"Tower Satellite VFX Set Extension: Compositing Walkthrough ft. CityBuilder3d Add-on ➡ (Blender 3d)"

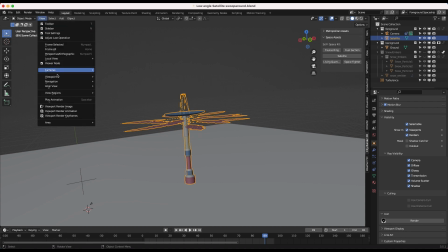(4:08)
In addition to adding this radio tower, I also wanted it to rain embers in sort of an apocalyptic feeling.
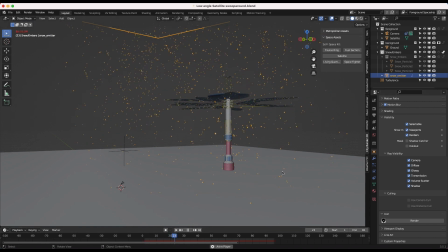(4:14)
So as you can see here, I've just added a particle system that rains these ember particles down upon our scene here.
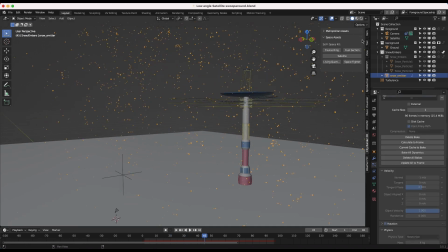(4:21)
And how I've done that is I've just actually used a preset from our weather effects add-on. I've used the snow preset and then I've actually gone into our snow particle collection and
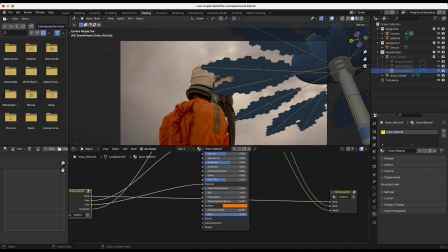(4:31)
increased the emission strength on that material so that these embers would have the organic shape of the snow, but actually emit light as if they're, you know, embers in the scene. So we're just using a little snow preset there. And this is a way you can kind of just kit bash our weather effects add on to create a little bit more of an interesting effect of these particles falling.
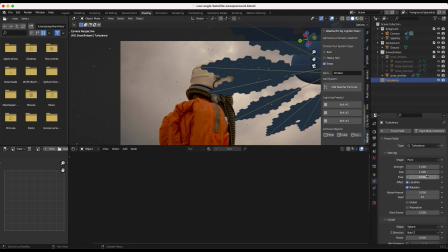(4:49)
I've also added a turbulence field with a strength of one and a size of one just to break up the movement of these particles
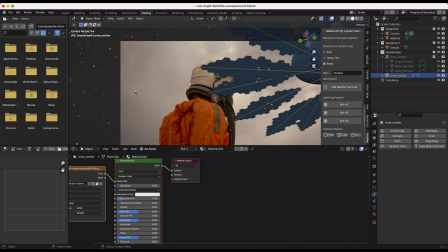(4:55)
as well to give them a little bit more of a weightless feel because the snow is coming down a little bit too quickly. And I thought embers would, you know, since there's heat on them, they might float around a little bit like sparks. So gravity wouldn't affect them quite as much.
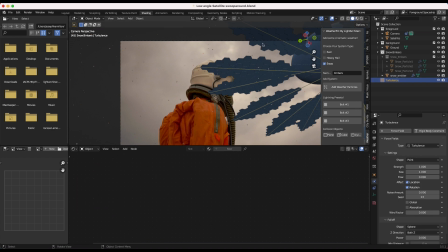(5:08)
So that's why I've added this turbulence field to kind of break up their movement a bit and keep them in the air a bit longer.
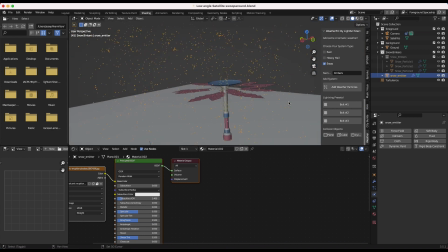(5:14)
So I've added this snow emitter here above our scene and you can see it's just a plane right here and you can obviously do this without weather effects as well.
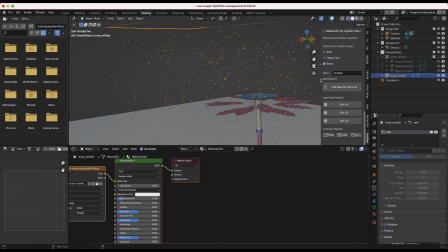(5:21)
This is just a basic particle system setup. I've just tweaked a few of the settings here. So I'm emitting 3,000 particles over 400 frames and then just kind of playing around with the physics here.
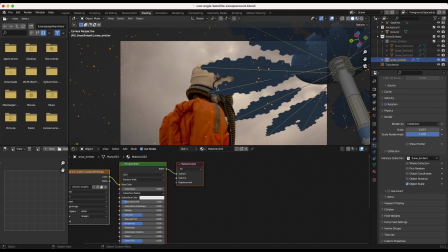(5:31)
I've added a little bit of drag to slow them down a bit and yeah that's pretty much it. Just a fairly simple particle system there to bring our world to life a bit better.
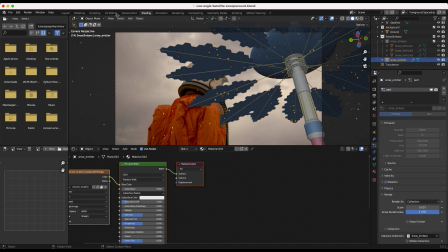(5:39)
So after adding our CG radio tower as well as our embers particle system, I've separated each of these elements out on their own separate view layer.
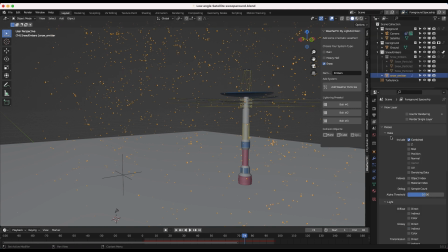(5:47)
I've added our foreground spaceship on one view layer and we're just exporting both of these view layers on a multi-layer opdxr sequence so that we could export multiple passes and contain all that data in one file. I've just exported our combined beauty pass of our foreground spaceship in addition to an ambient inclusion pass so we could have control over those deep shadows on the element.
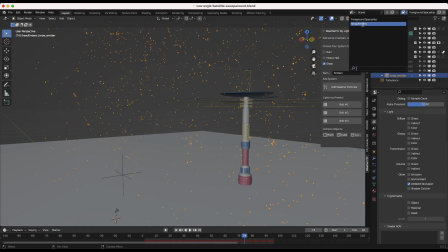(6:05)
And then for the snow and embers layer, I've exported an emission pass because these embers are emitting light in addition to the combined beauty pass and the Z pass for this element as well. But anyways, that was the 3D setup for these elements.
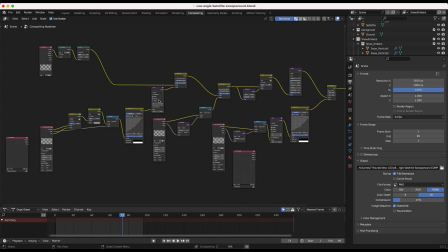(6:18)
I've exported both of those view layers as multi-layer opening star sequences, as I mentioned before, and then got into the compositing setup here inside of Blender.
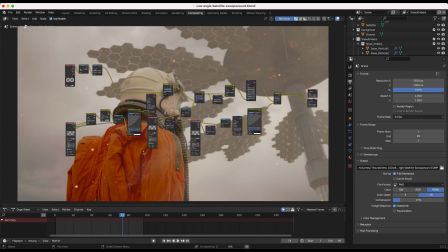(6:26)
So this is our node compositing setup. It's a fairly simple process here, guys. If you're not familiar with node-based compositing, it might look a little scary, but I assure you the node-based workflow is very powerful, especially when working with larger amounts of data.
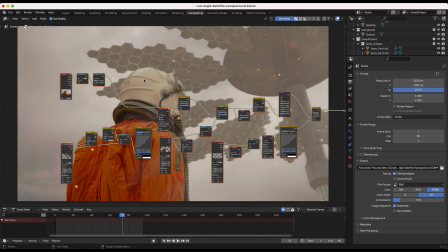(6:39)
For simple composites like this, you can definitely get away with a layer-based compositor like After Effects as well.
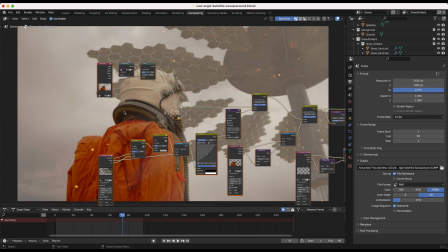(6:44)
It just kind of depends on what your preference is. But anyways, let's get into this node tree and break it down.
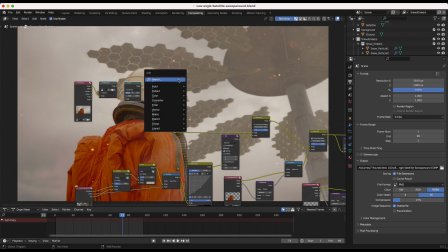(6:49)
So we started off with our live-action plate here and an undistortion and scale node. You can see if I just add a viewer here, what this output is looking like.
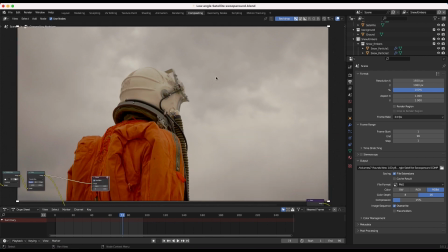(6:56)
Just our live-action plate by itself.
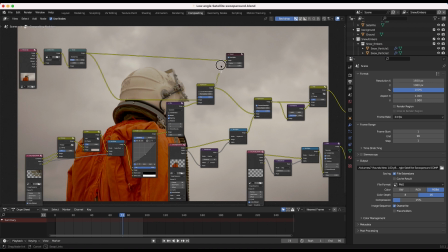(6:58)
Then the first thing we overlaid is the low-angle render of our satellite. so you can see if I just connect this here we've added our radio tower over top
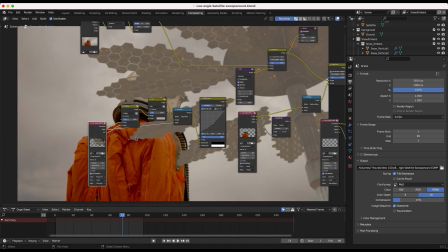(7:06)
of everything and I've just done a few basic effects on our satellite before it's overlaid on top of our footage here so you
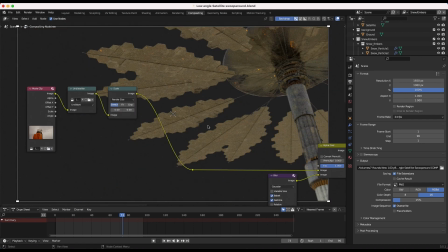(7:13)
can see if I go here and take a look at our satellite render by itself you can see that our ember particle system is lighting up our satellite which is nice because we've enabled our snow embers collection as indirect only for this view layer meaning they will only affect the actual lighting of
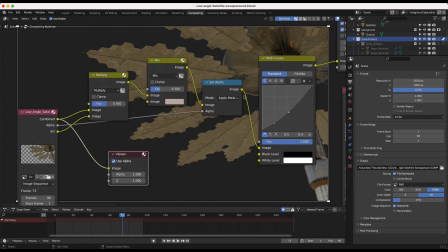(7:27)
our cg element but they won't show up in this actual view layer so anyways we're just overlaying this render on top of our footage.
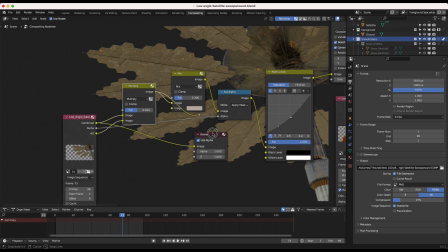(7:33)
I've added our ambient occlusion to a multiply node to deepen the shadows a bit of our spaceship.
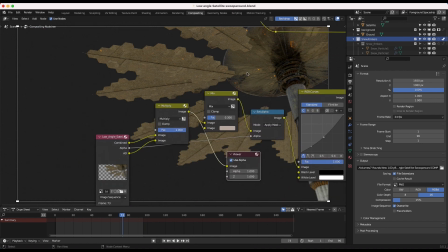(7:39)
So you can see if I just increase this all the way, it's deepening the shadows in the crevices of our spaceship. So I've just added a little bit of ambient occlusion there to comp it into the scene a bit better. Then I've also added a little bit of a tan color over top of our render as well.
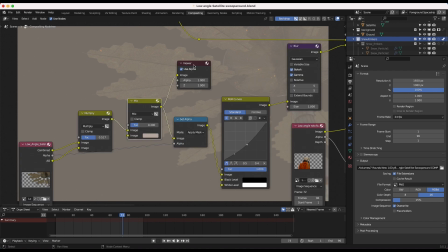(7:54)
Just because it's in the deep background, I wanted to lift those shadows a bit and provide it a little bit of atmospheric fall off like I've mentioned before. So as things are off in the distance, oftentimes their shadow levels will be lifted in a way that makes sense for the environment and the surrounding lighting.
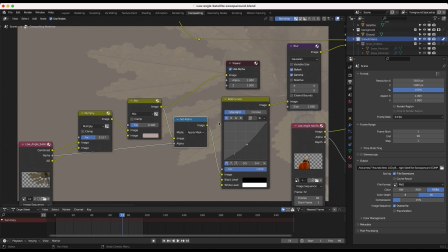(8:08)
So I've just lifted those shadows a bit. Then I've used a set alpha node to make sure that our alpha channel remained in place.